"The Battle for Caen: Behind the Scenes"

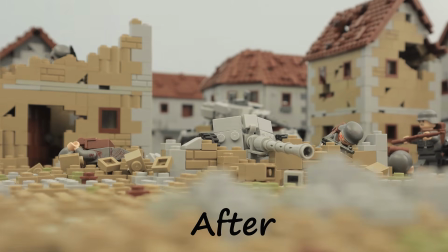(3:59)
This combination of stop motion and digital animation really worked well together in my opinion,
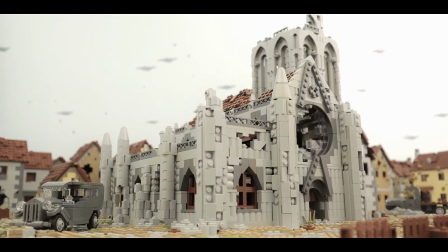(4:04)
especially when it came to the building explosions, which was probably the most fun part of this project to see come together.
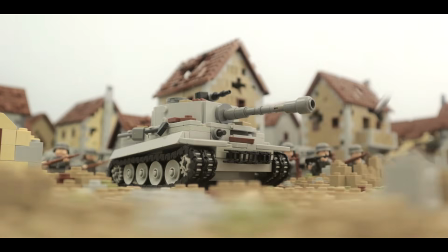(4:14)
The final group of scenes I want to take a look at are the tank explosions, which,
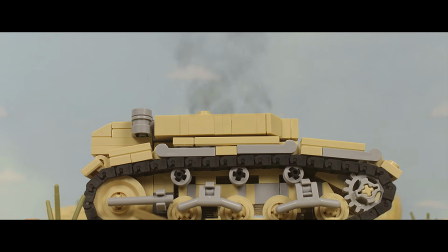(4:19)
unlike my earlier videos that combined animation and live action, the ones for this video were completely stop motion.
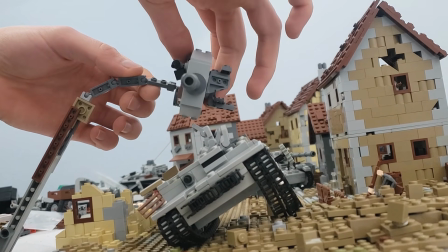(4:25)
This gave me a bit more control and matched the style of this video a bit better.
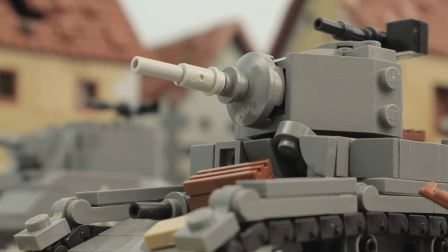(4:30)
These shots generally began with a hit to the tank,
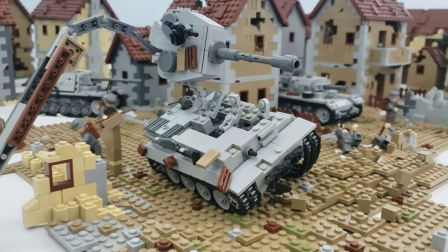(4:33)
and then I would remove the turret and rebuild some of the tank with hinge pieces to represent metal curling back.
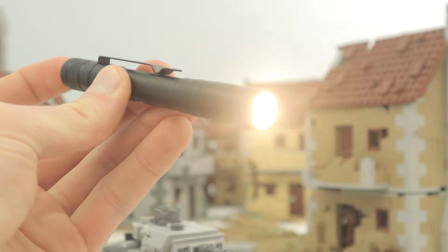(4:39)
In some of the shots, I would also shine a small flashlight in the first frame of the explosion to help make the
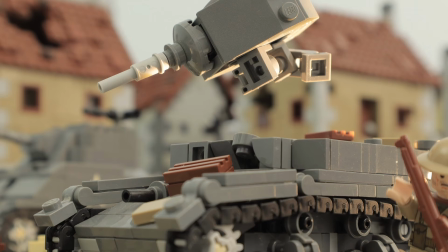(4:46)
digital flash I'd be adding later look like it was actually casting light onto the scene.
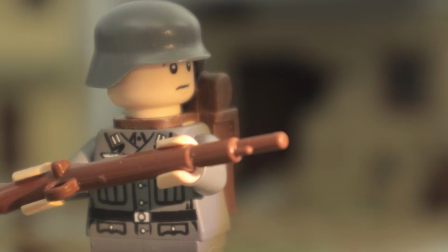(4:50)
I used the same method for all the muzzle flashes throughout this video.
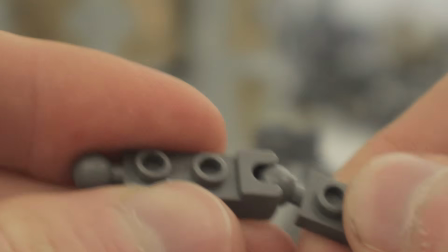(4:54)
To hold the turret up in the air, I used a few ball and joint pieces on a stand.
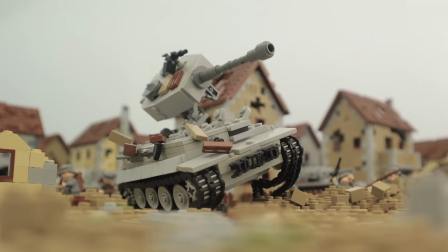(5:00)
The post-production for these shots consisted of, first, removing the stand if necessary,
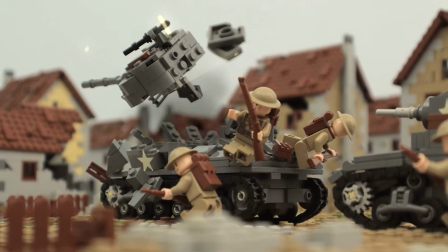(5:05)
then adding the visual effects to the hit, and finally, adding flames, sparks, and smoke to the explosion.